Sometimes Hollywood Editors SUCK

Bring him in.
It makes me think that there's part of this conversation that was cut out in the theatrical release, and this is just like the addition of it, and it was just put in without smoothing out the transition or whatever.
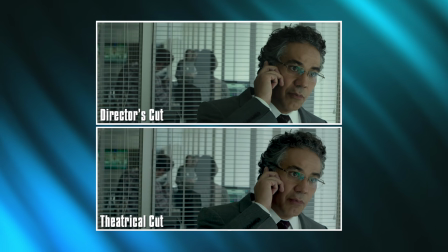Look, I'm under orders. Now so are you. Bring him in, Carol. Bring him in.
It is too short, especially on the big screen. That's one of the things that you have to consider as an editor.
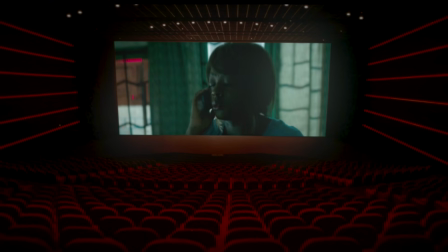If it's short for the cinema, you have to be even more considerate about the eye trace, because in the cinema, I would be in the third row.
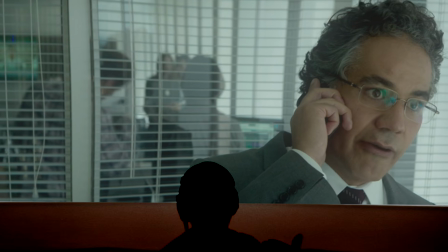I would have to take my head just to look at him.
Bring him in.
Basically, the shot would be gone by this point, yeah. To prove my point about Blackhat being maybe a work print, we're gonna take a look at the next excerpt.
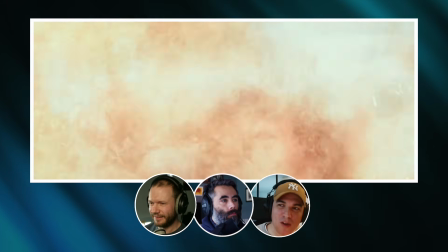So it's a nuclear plant, yeah, exploding.
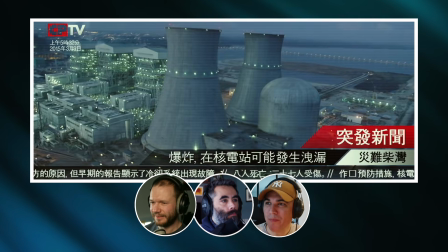stock footage? Stock footage? Stock footage? I thought you meant something else. So but there is actually stock footage in it. Have you added it? It was like that. I feel like there's an overlay that's missing with titles.
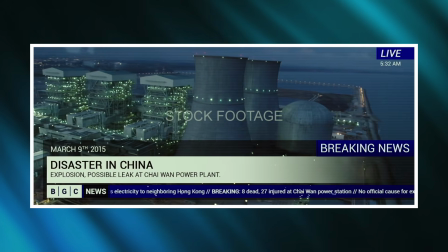They had like a Chinese and English version, and Somebody forgot something. My guess is that there's just so much time that we're going to put into it. So like, okay, we've done it. Good enough. Let's get it out the door.
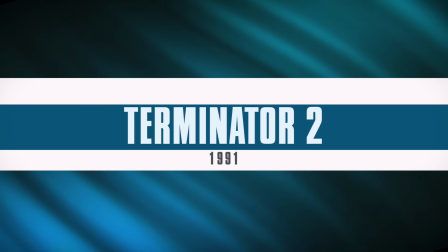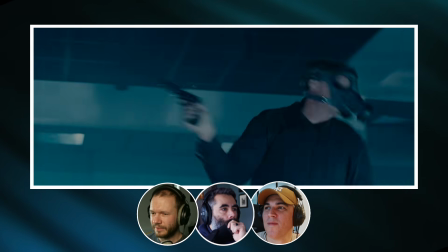This one is subtle. how do I go frame by frame this? Because I just went through it frame by frame and I'm not seeing it.
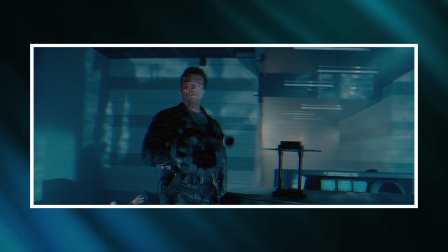Oh my goodness, what's going on here? Is it the white frame? No. Oh, I see it. I see it now. It's not continuous, it cuts to a closer shot. Yeah, so Arnold Schwarzenegger is moving towards the camera, a big weapon in hand.
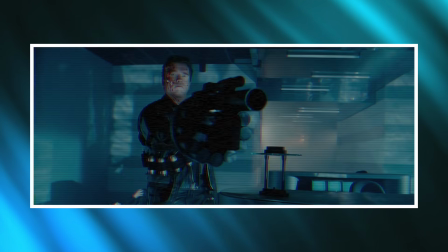Suddenly, in the same shot, there's a jump cut, and he's suddenly like a few steps closer to the camera when he actually seems to be shooting. I had never noticed that before. I was like, what happened here? Because you can easily cut around that.
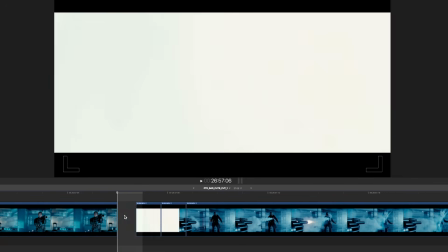Cut out the frame where he's suddenly closer, because that's just one frame. And you cut to the wide shot to him still holding the weapon for a frame, and it works.
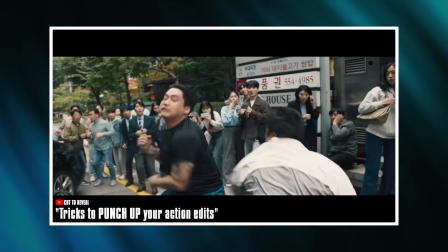The blast basically take place of the zooming in. Knowing our action films, they're gonna make it jump to like give it a little bit more kick. At the same time, this is not in the right order. This might have been something that they used kind of to accentuate the cut, to give us this like jarring emotion. Subconsciously, it adds to the power of the weapon.
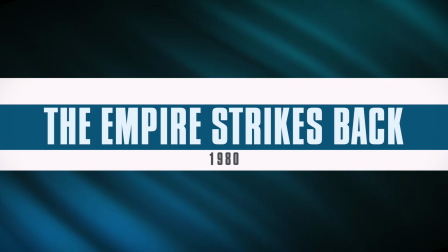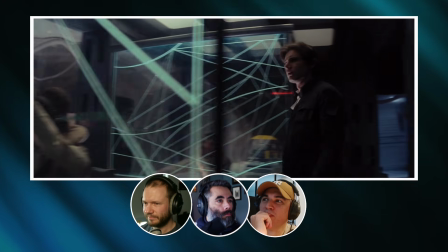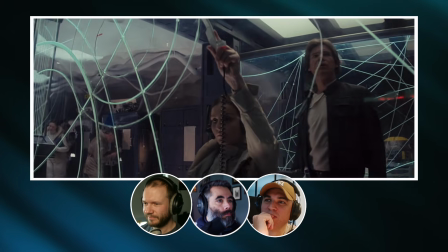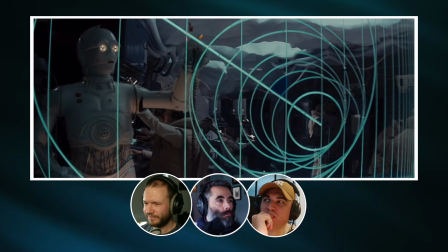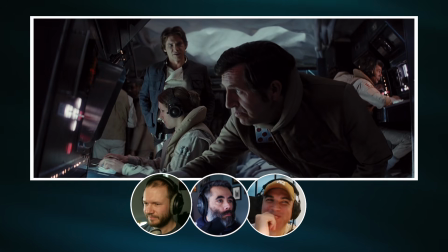No sign of life out there, General. Sensors are in place. You'll know if anything comes around. Commander Skywalker reported in yet?
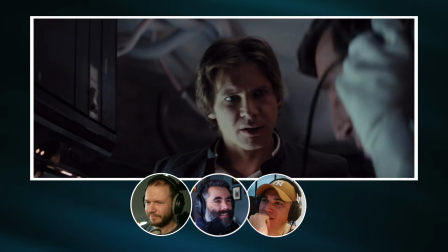No, he's checking out a meteorite that hit here. With all the meteor activity in this system, it's going to be difficult to spot approaching ships.
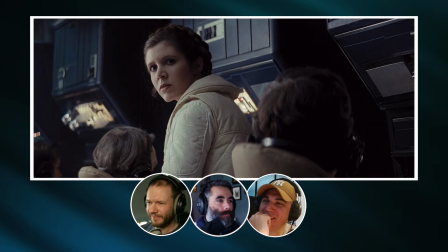General, I gotta leave. I can't stay anymore. I'm sorry.
I think there is something off with camera angles. Okay, so Ricardo, do you want to help out Piotr? The shot of Leia, there's the same shot.
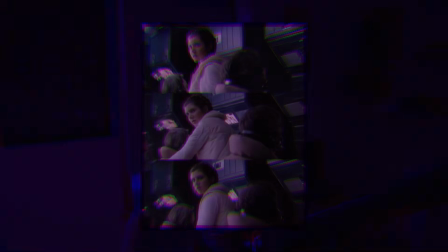The first shot has been flipped, and the next two shots are the normal shots. You can actually check it just looking at the guys he's surrounded by. Darker hair is closer to us, so it proves the point. Hollywood magic. I'm curious about this one, because I love how it's edited.
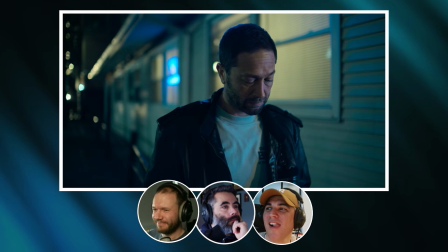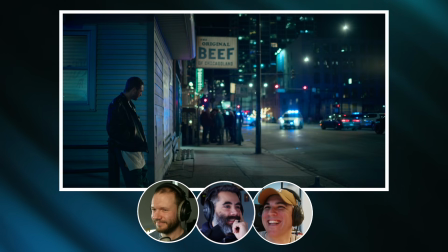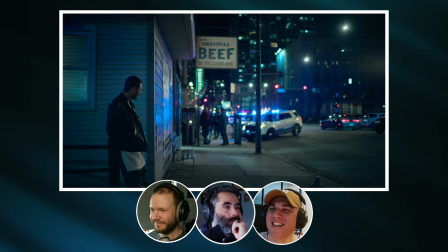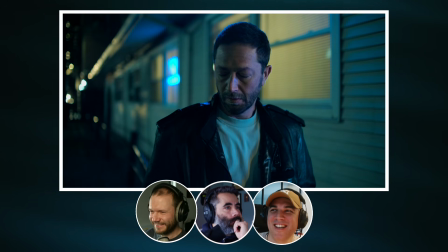Okay. Go ahead, Ricardo. It's reversed. They time remapped it in reverse.
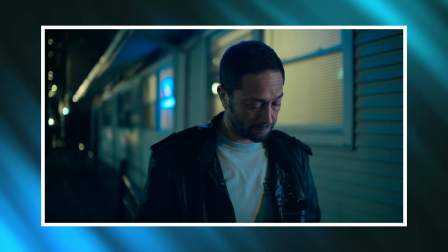When someone is still, the tail for the reverse shot will be the eyelids, because the way we close our eyes, when you reverse it, it just looks weird. The eyelids never lie. Even without the eyelid, as soon as I see it happening, I'm like, oh, that's a reverse shot. When he was in Poland for camera image, a few times during the screening, he was like, oh, that's weird. That was weird. That's my superpower.
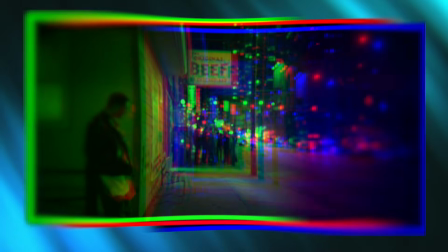What I'm pretty sure happened here, they only had the two shots that we see in the scene. The wide shot with the police arriving in front of the restaurant, and the one with Carmi looking at them. But they didn't have the introduction they wanted. If you don't have what you like what you have.
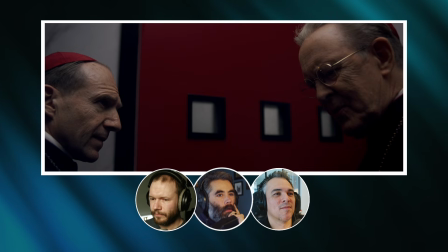And very precious. Those were the last words I ever exchanged with the Holy Father.
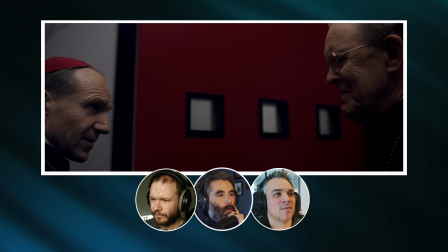Yes, of course. Good night, Joe. Good night, Thomas.
Oh, okay, I see it. Okay, yeah. So there is like the continuity is missed.
Good night, Thomas.
At the same time, it works. I don't think it feels like continuity is broken.
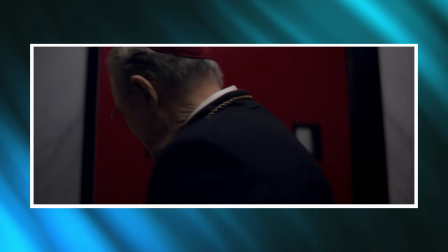This is classic eye trace. You're following his movement, so it doesn't matter what happens in the beginning shot or the second shot.
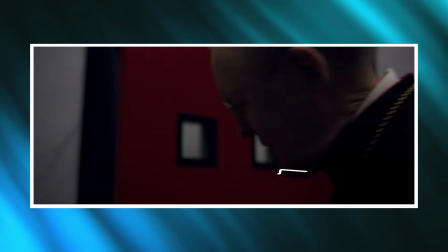The door is closed mostly, but it's open in the second shot. But because he's moving in that way, it hides the cuts. And by the way, those cuts, very often it's a matter of one frame, right or left.
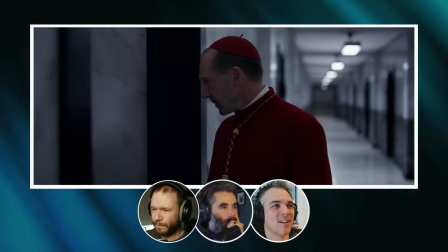Right or wrong, basically.
I'll be ready in a moment, Dean.
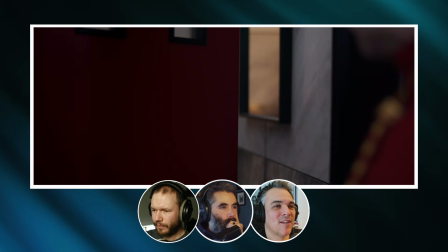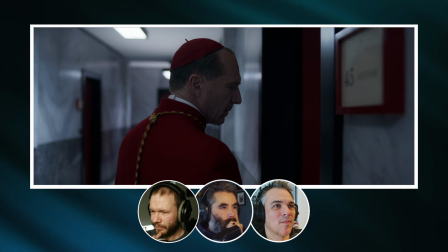what the fuck? Yeah. Yeah. It's surprising because you know that in the previous shot, the door is far from being closed. it would be less jarring. It's the fact that we're on one side and suddenly we're on the other side. That's kind of visually jarring. But I don't know, this reminds me of like bold choices in The Graduate. So like it's a bold editing choice. Knowing the film, it's more like a visual metaphor. This is the door closing.
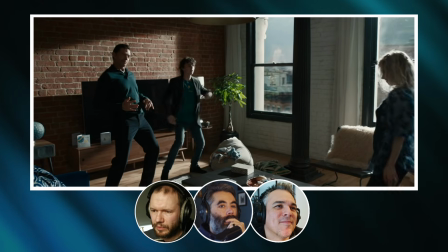It's not unusual to find that I'm in love with you.
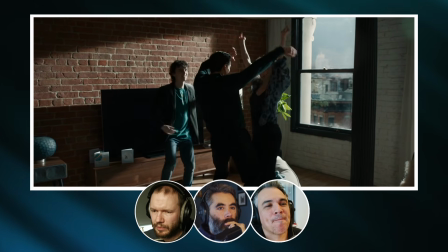And we lay low.
The thing that I've noticed is that they're not really doing slow motion in a traditional way. This is one of those films where they faced a lot of issues. The rhythm of it felt good on a set, but right now in the context of the whole film, it's completely off. So we have to slow it down. The thing is that I understand what they wanted to say, but it also doesn't look very good.
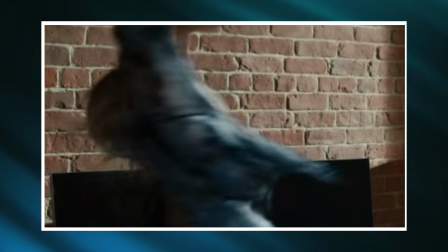Fingers appear and disappear basically between frames. It looks AI generated. Because it's after the fact, no matter how many plugins they put on it or if they like conform the frame rate. It was a good decision in a way, but you're right, it's a fix.
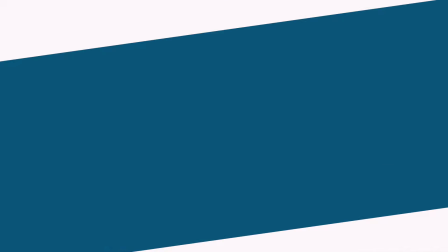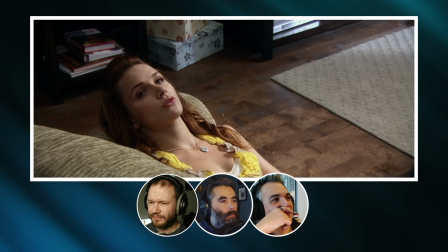Well, that went well. Yeah, our friends think we're crazy. It's great. Well, maybe we are.
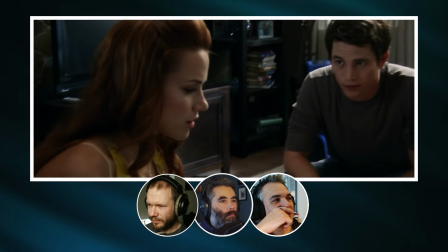They're probably just some weird coincidences. You think?
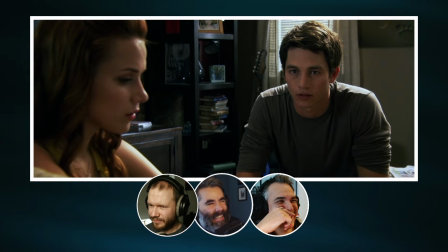I hope so.
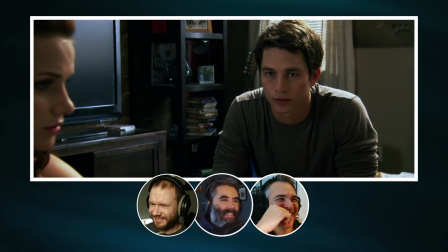What's going on here? I don't think I got it. Reverse again? No. It's a boomerang.
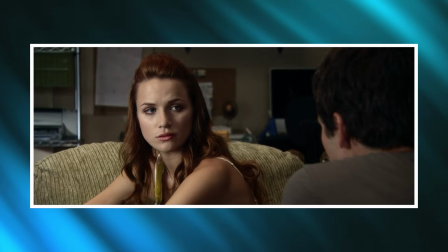The shot on the girl, they moved it forward fine, but then they had to get her face back the other way because the cut to shot is her profile shot again, so they just time remapped it in reverse. That's the most difficult reverse shot I've seen in a movie in a way. To me, it felt quite natural, so that's why I think Piotr had a hard time. By the way, I did notice something weird about this shot, but I couldn't tell what.
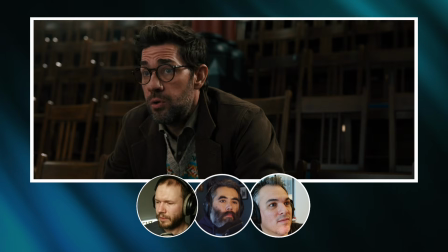You're conning this poor man, Owen. No. No conning. It's actually all his idea.
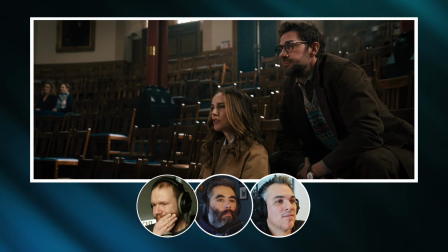He came to find Dad, he got me. You're filling him with false promises and he's drinking it up.
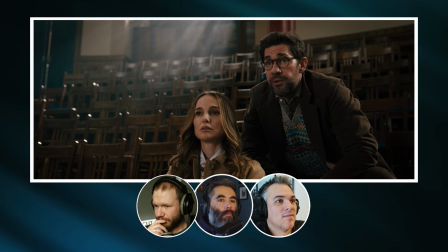That's called hope. What's wrong with that? Apart from the dubious morality?
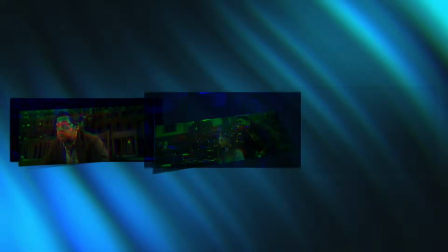I think that was an eye trace thing. This is like gratuitous, the amount of cuts that are going on in this dialogue.
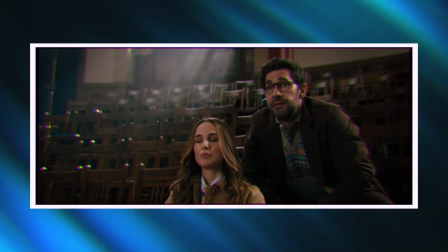They should just cut from the kid to both of them talking continuously. It feels like a cut for the sake of a cut.
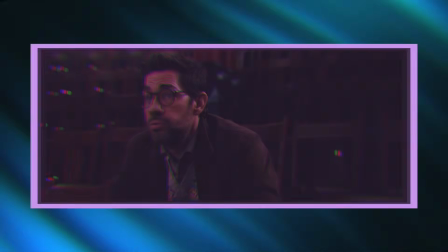Also, in the close-up, we've got a lot of negative space.